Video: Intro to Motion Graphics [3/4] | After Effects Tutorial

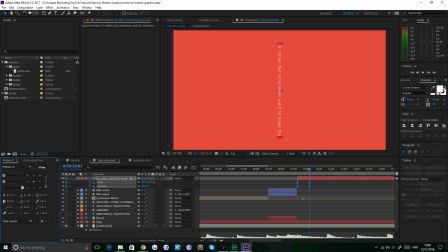Okay, so that's good. we just then need to add our motion to that. And let's make it really snappish by going in here, like so, going right the way in and dragging that over so that it pops in and then turns around slowly on the next beat.
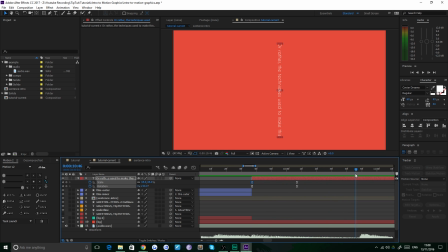So it pops in, it holds for 30 frames, then we did a new keyframe on this next beat here. So we can add a keyframe in, like so, and then this time we'll go 60 frames. One, two, three, four, five, six, and that's control shift and the right arrow key to move 10 frames at a time.
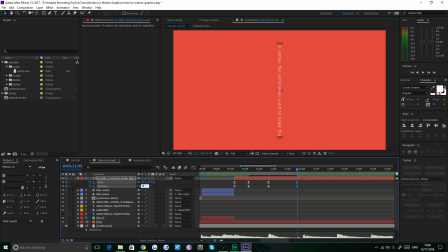um now let's add in some more keyframes there the rotation will go back to zero like so and the scale go as high as you like let's set it to about i'll set it to 100 because why not um so now i notice this won't move at all between these two keyframes because
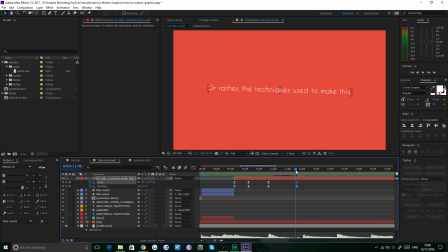there's no change in value and then as soon as this comes in bam it'll swing itself around and what we actually want that to be is uh let's not have it completely ease out let's have it ease in and out like so actually no that looks terrible because it's like a bam it's like a huge hit so yeah let's have it easily completely like this
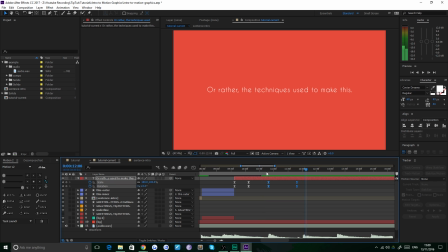yeah that's much better yeah snaps with it lovely um so that's that bit nice easy bit of rotation there let's just check out what's next okay so some lines come along now with the hi-hat hits
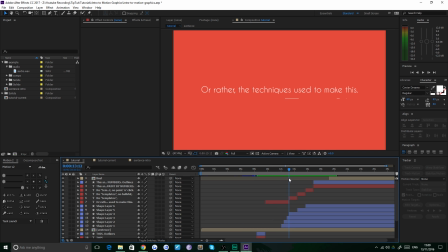so that goes one two three and then on the main hit it changes to the next sentence and drags it along the page um so this is actually very easy to do we just need to create a shape layer so we'll find the hi-hat hit one
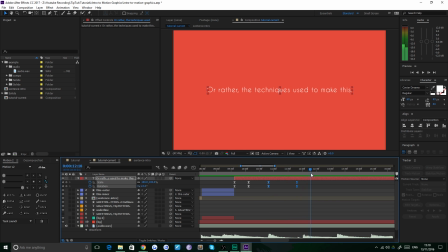there so that's where it should start um we add in a line and now the best to this is with the pen tool make sure no
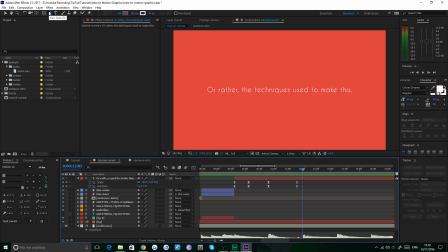layers are selected down the bottom and then go up and click the pen tool or shortcut g on your toolbar now you need to determine the start and end points of the entire line you can see on this one that although it looks like the line is dashing across the screen this is
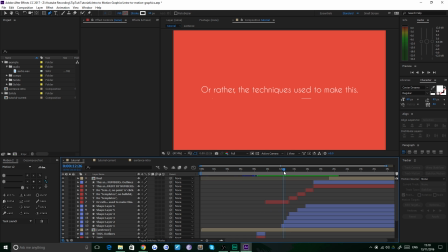done with the same trim path as we used earlier but you can see the starting point of the line is here and the ending point of the line is here okay now that entire line needs to exist for it to animate along it.
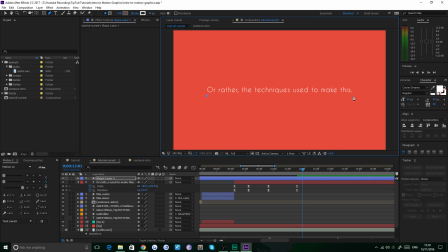So what we want is actually the starting point of the line about here and the ending point, if you hold shift and make sure it's perfectly flat, about here, okay? Now you can see that our stroke has been remembered from previously, but we don't want it to be 10 pixels. We want it to be about two.
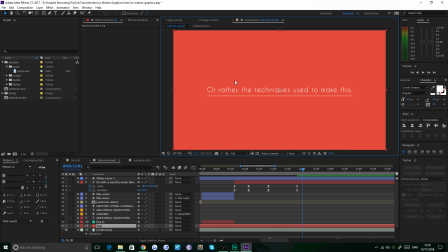Is that gonna look okay? About roughly the same thickness as the text. Yeah, that looks fine. Fantastic. So let's select our shape layer, Alt, open square brackets to cut it off to the entrance point.
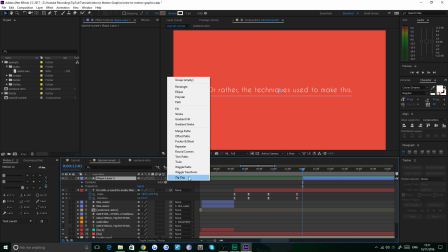Then if we twirl down, we can go to our add menu again and choose trim paths like in the previous episodes
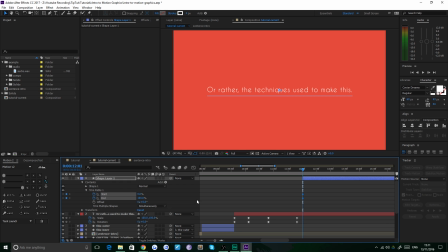now we want to start an end keyframe and we want this to be about the length of a hi-hat hit so let's find out what that is about
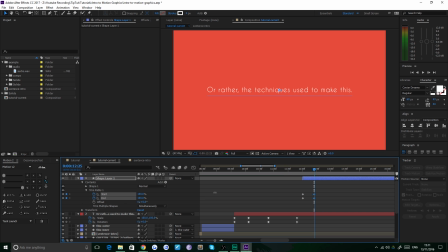there that's when the next hi-hat comes in um and then same as before we want 100 and 100 so both points are over here and then on the first one we want zero percent and zero percent and then we want to offset alt and the right key one two three about three
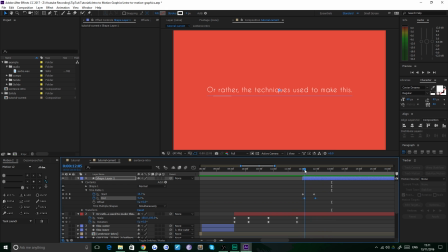frames and then as you can see it makes it look like the line is darting across the page you can see how the start point is where the line begins and the end point is where the line ends so if it's three frames of distance then there's three frames where it actually exists
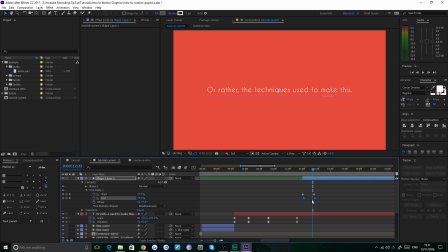and the frames are slightly different from each other okay if this wasn't offset you can see that the start endpoints sit on top of each other and therefore you don't see the line now if this was six frames for example if distance then it would have six frames of length on the screen
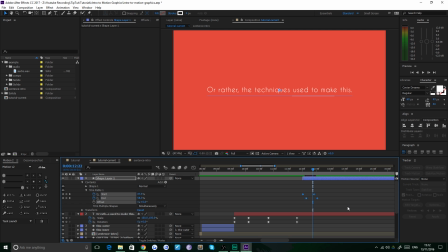let's leave it at six actually that looks about right grab those key frames hit motion out and go to our graph editor tweak it so that it's really snappy um like so and then check it out
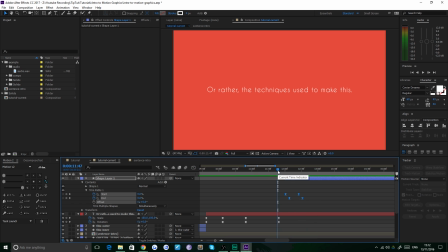maybe that's a bit too snappy actually yeah let's put that back to three perfect okay so now we just need several of these so you guessed it we just duplicate it one two three like so
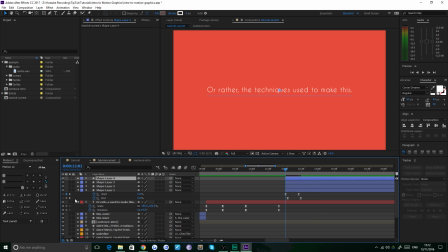now we can offset these in the same way we did before we just go back to our first keyframe make sure we select all of them so we can see all of the key frames go to the end of that keyframe and close off the layer okay now this we want it to offset in the other
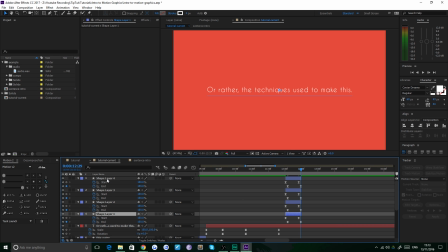way that we did so we want this one to be the first so we click click layer one shift click layer four right click keyframe assistant sequence and you'll see it sequences them in the order that we clicked them okay very important one two three four okay on
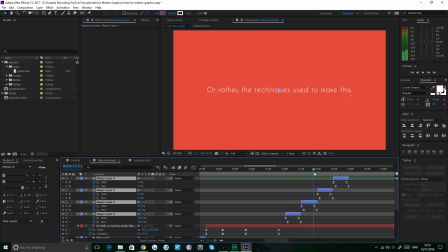four is when it should change one two see a bit earlier there because again it's not electronic music, it's natural, someone's playing this. Four, there. One, two, three, bam. That's when we want the text to change, okay, like in the previous version.
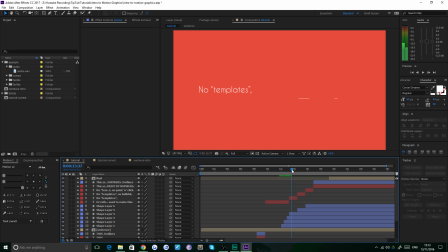So it goes one, two, three, bam, yeah, and then changes, like this one does. One, two, three, bam. Now, you can see the other ones, they overlap a bit, and that's just because we can adjust these,
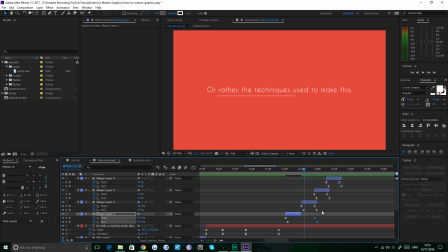Alt, Shift, and Right, We can make them actually a bit longer if we wanted to. Oops, excuse me, that wasn't correct. One, two, three, and then on these ones, two. You can see now that the previous version wouldn't have finished animating by the time the next one comes on.
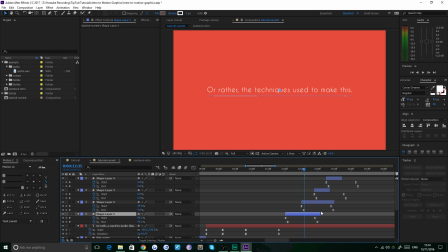So if we were then to extend these points here to a bit further along, you can see that we'd get a bit of overlap. Yeah, the new line would start before the end line is finished.
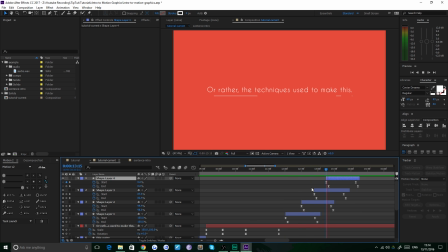Yeah, seems a bit nicer. a bit smoother okay so on the fourth hit then bam that big bam that's when we want this line to disappear and the next line to overtake it like so um bam like that the next line disappears this line disappears and the next line sort of pushes in
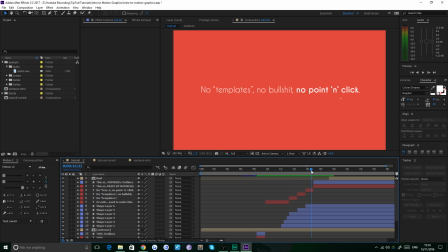from the side um which is nice and easy so we want to look at our end point again which is this no templates no no point and click okay so we'll grab that and uh the easiest way to do this would be to duplicate this layer